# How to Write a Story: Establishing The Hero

Gladiator, I might make a whole video just about that film and the difference between the final film and the original screenplay. But today I want to talk about Gladiator's introductory sequence and how we establish Maximus as a general of the Roman army. It is done very efficiently. It is done in a very dynamic way with amazing cinematography and action, but it achieves its goal. It is done at a much higher budget than both Last Samurai and Ocean's 11, but it achieves the same end.
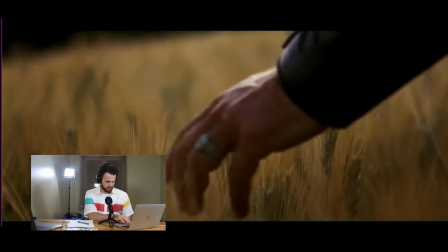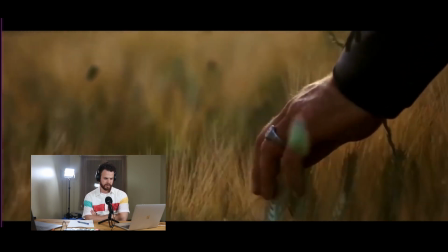Okay, so now we got the hook to our film here.
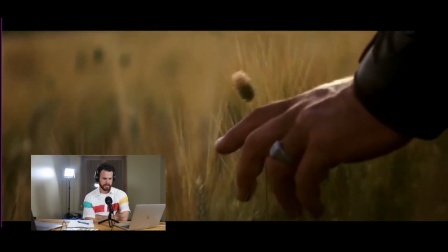We hear kids playing. What's going on?
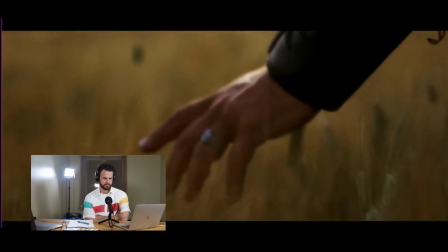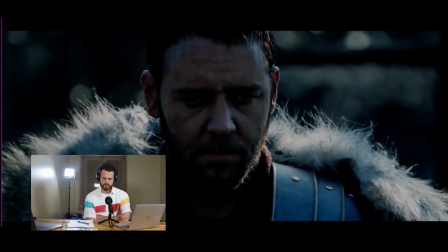Okay. What do when you want to introduce your character? You start on a close-up of him.
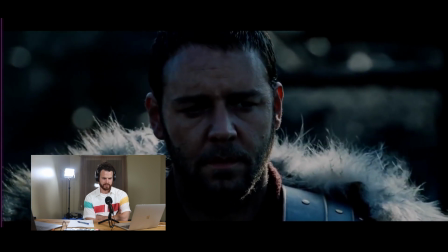He's wearing armor. We can already tell that this guy's a soldier of some kind. He misses home.
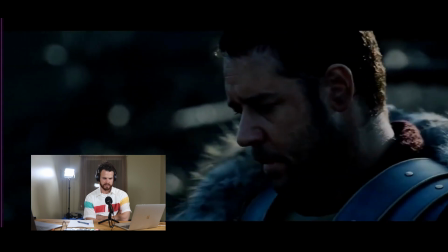He misses something. He misses a warmer place.
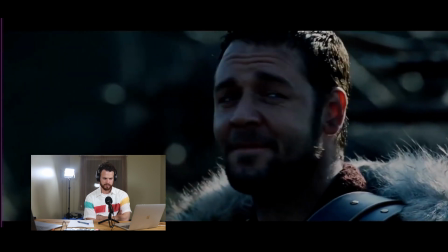Would just an ordinary killer take the time to see a bird and smile at it?
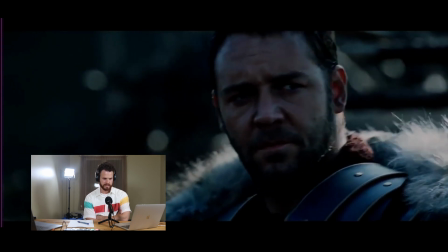I don't think so. This guy's got a heart, but he's steeling himself for the battle to come. Okay, opening scene.
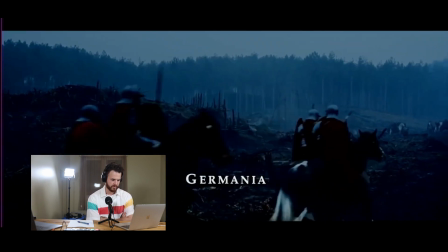Very clear. This is a war zone. Good. Okay, we already know so much.
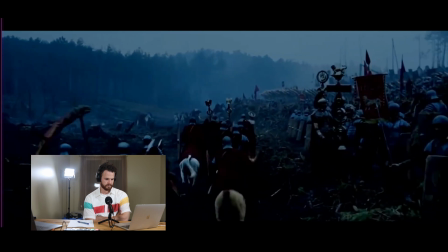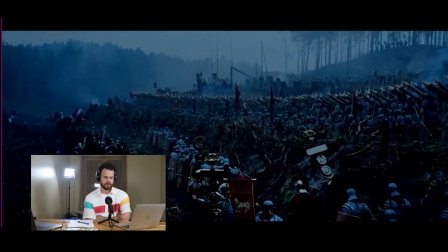Now, I want you to think about, for the next 5-10 minutes,
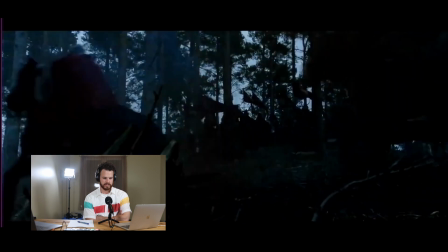I want you to think that everything we're seeing is about introducing the world that we're in.
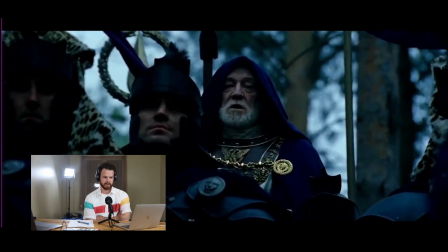Okay, who's this guy? This guy's behind. These guys are wearing different clothing.
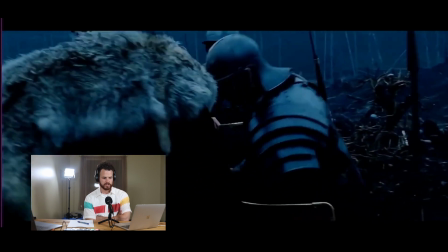He's safe. Look at the respect that this man receives.
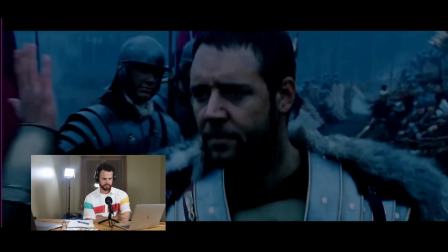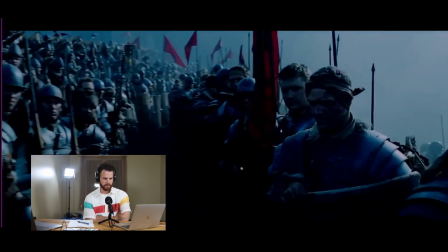People acknowledge him. They smile at him. People who are battle-hardened. Look at that.
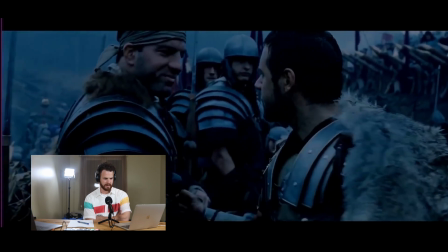This guy gets the respect of the toughest guy around. And he shows respect back.
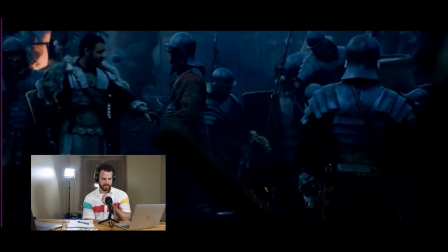This is all to contrast with the villain of our story, who's played by Joaquin Phoenix.
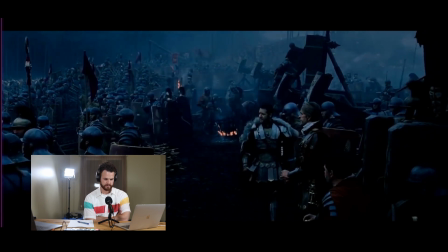Okay, now, this conversation is very interesting.
Lean and hungry. Still love him? Not a sign. How long has he been gone? Nearly 2 hours.
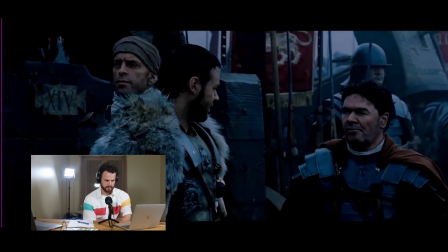Will they fight, son? Shall know soon enough. Soldier! I ordered you to move those catapults forward.
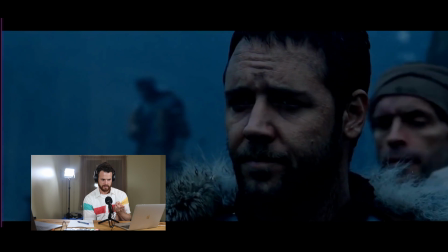They're out of range. Range is good. A danger to the cavalry.
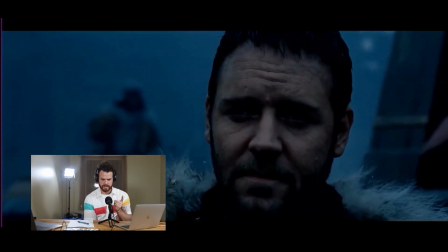Is acceptable.
So what we've learnt there is that this man has a tactical sense that is more specific than his counterpart.
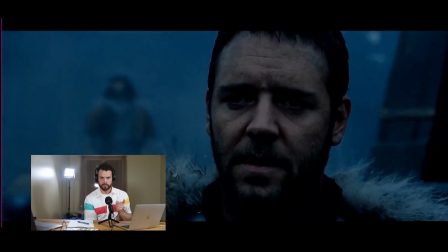This guy's in charge, and he is willing to put himself in harm's way as being part of the cavalry.
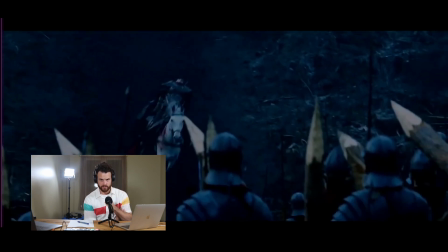Okay, this guy's not afraid to lead by example, and he's a tactician.
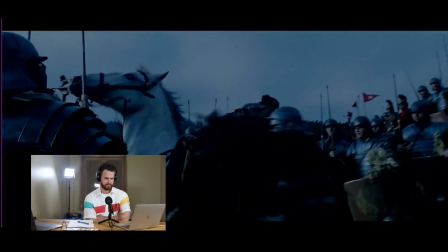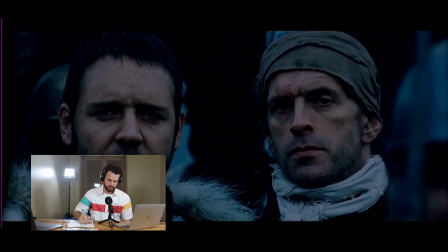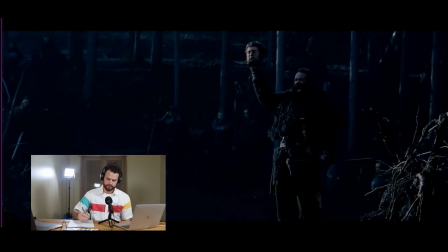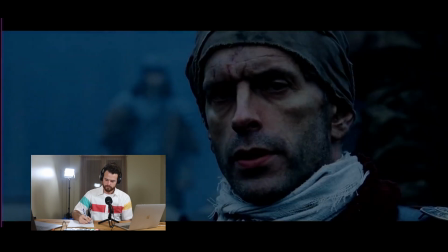People should know when they're conquered.
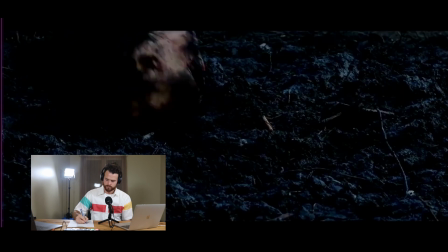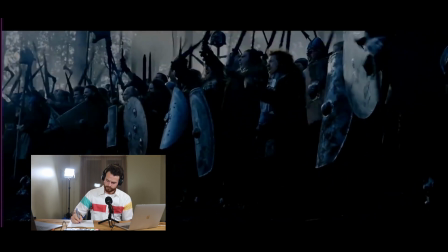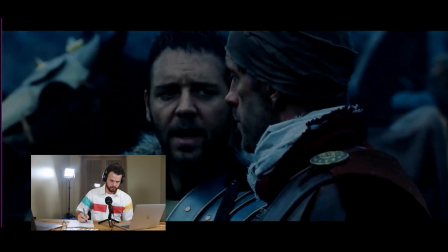Would you, Quintus? Would I?
We also learn that this man has respect for his opponent.
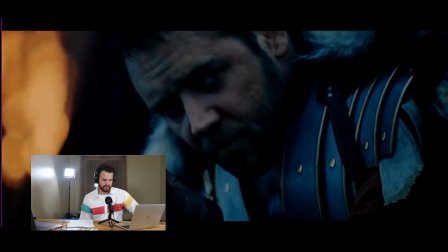He's in touch with the earth. He has the respect of the animals. It's